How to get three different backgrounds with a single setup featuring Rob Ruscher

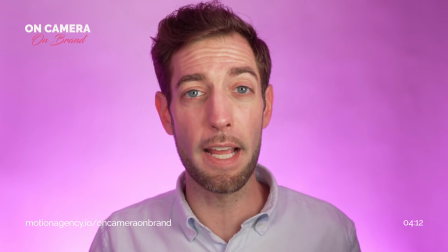4:09 That might not be a bad thing. You might want to embrace that. For this situation, I'm going to try to tone that down.
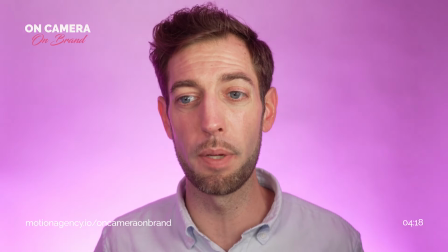4:15 So the next thing I'm going to look at is actually toning down my saturation a little bit. And what that's going to do is actually going to make it look a little whiter.
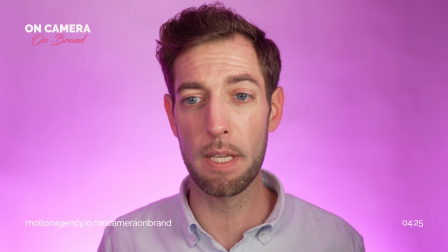4:22 So it's not going to be as colorful. So maybe we'll keep that where it is and then go into the dimming.
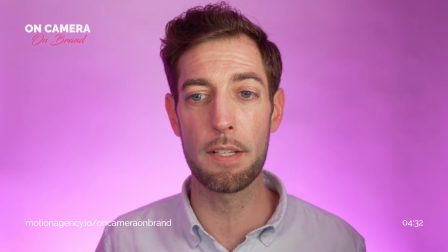4:29 And with dimming, I'm going to dim this down so it's not as crazy. Maybe get some of that color off my face.
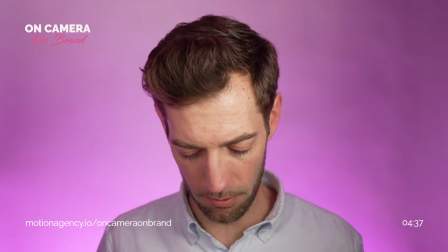4:35 And as you dim it down, you can actually see the color gets a little richer, a little more saturated.
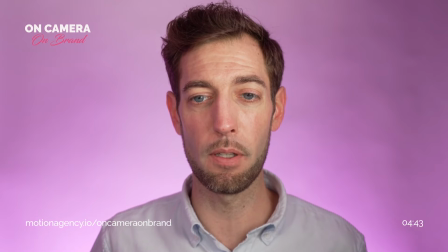4:40 So then now we can go down to saturation, loosen that up a little bit. So I'm really liking where we are here.
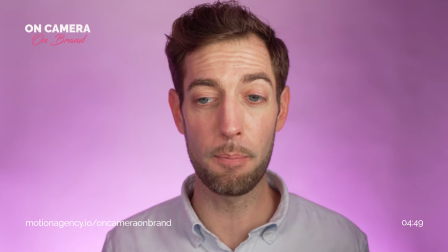4:47 I just kind of dialed in. I'm kind of digging the purple just because of the light blue shirt I have.
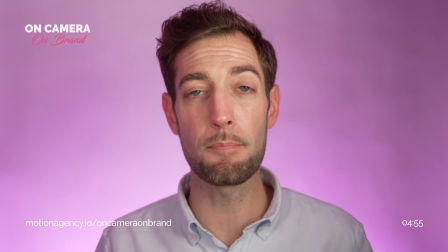4:52 I think I pop from the background. It's pleasing, it's fun, and it's not overly distracting.
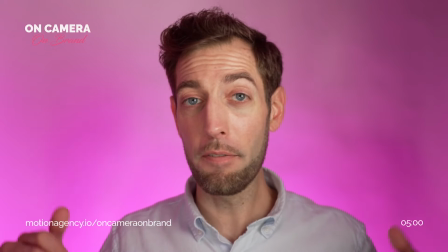4:57 Okay, So I feel like now we have this as a great setup.
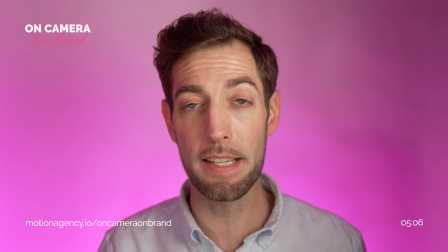5:03 I like this look. I'm actually saving the settings here in my light itself. I adjusted the hue, saturation, and brightness.
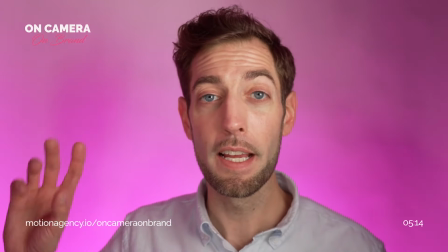5:10 I also moved my key light so it's hitting more of my face and not hitting the background so the color can stay where it is.
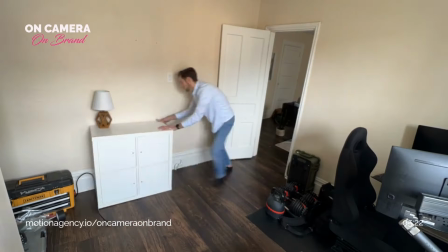5:18 Okay, now that we have that, we're on to our final setup. I'm going to clear all of this and we're going to bring in some furniture and turn this into a live set.
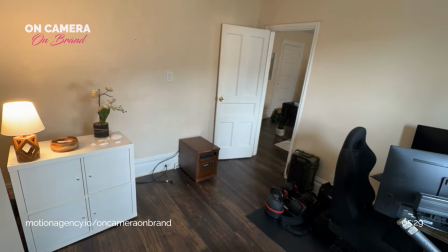5:26 From all my years of experience, I know no matter what, having a soft lamp in the background will always look good.
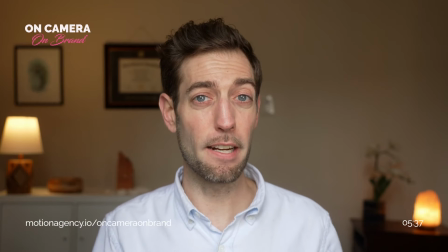5:33 And it's an added bonus if you have an RGB bulb in there, because then on your phone, you can change the brightness, dimness, and the color temperature.
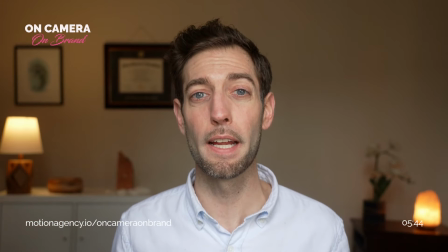5:41 You can tweak that to exactly the way you want to look. And then you can prop that area around it.
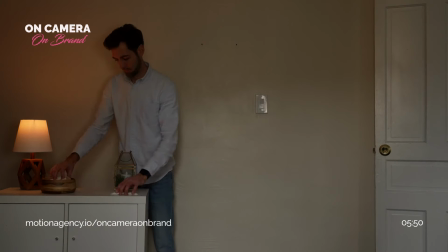5:47 So I just have a nice wooden bowl that I like. I have a rock when I was out in Zion.
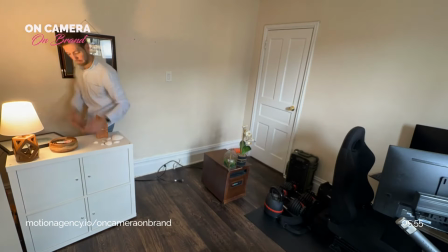5:53 And then on my other side, I have a salt lamp and a fake plant.
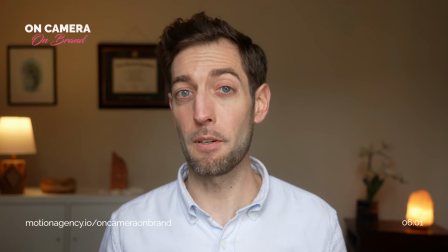5:58 For me, my favorite type of props are natural elements. I love the outdoors. I love camping, hiking, etc. So that fits me, that fits my brand.
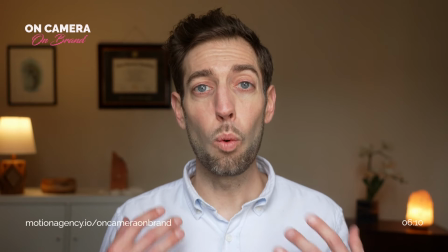6:08 You should think about, what do you want your audience to see?
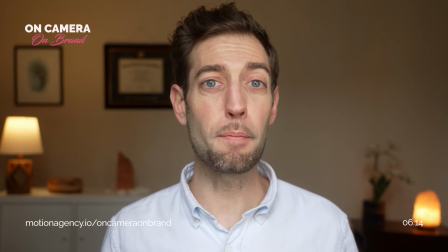6:12 So as you're setting up your background, think,
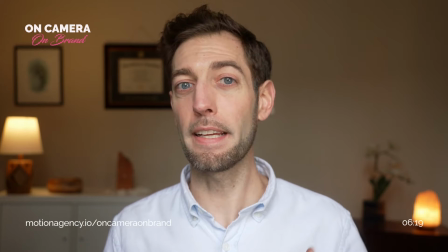6:15 what are some props and ideas I can put back here that can connect with my audience or even serve as a conversation piece? And that wraps up our episode on creating 3 different backdrops for your virtual calls, conferences, or workshop, whatever you are doing on camera in your home office. I hope you found this valuable. I hope you can build on what you're already doing. If you have any questions, don't hesitate to reach out and let me know, and we'll see you on the next episode.
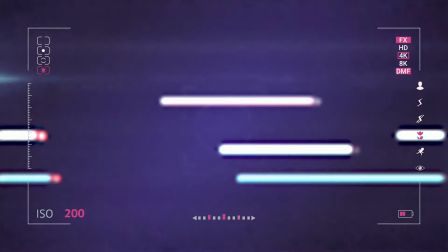6:45 Thanks for checking out On Camera, On Brand.
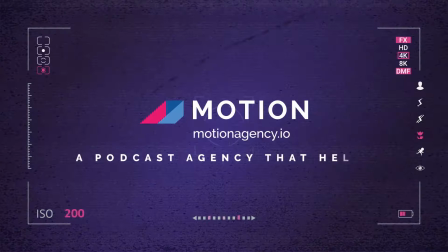6:47 This episode is produced by Motion, a podcast agency that helps B2B organizations create their own shows.
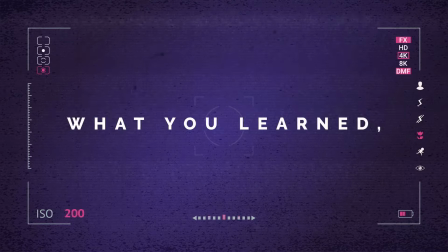6:54 If you enjoyed what you learned, check out more episodes at motionagency.io/oncameraonbrand.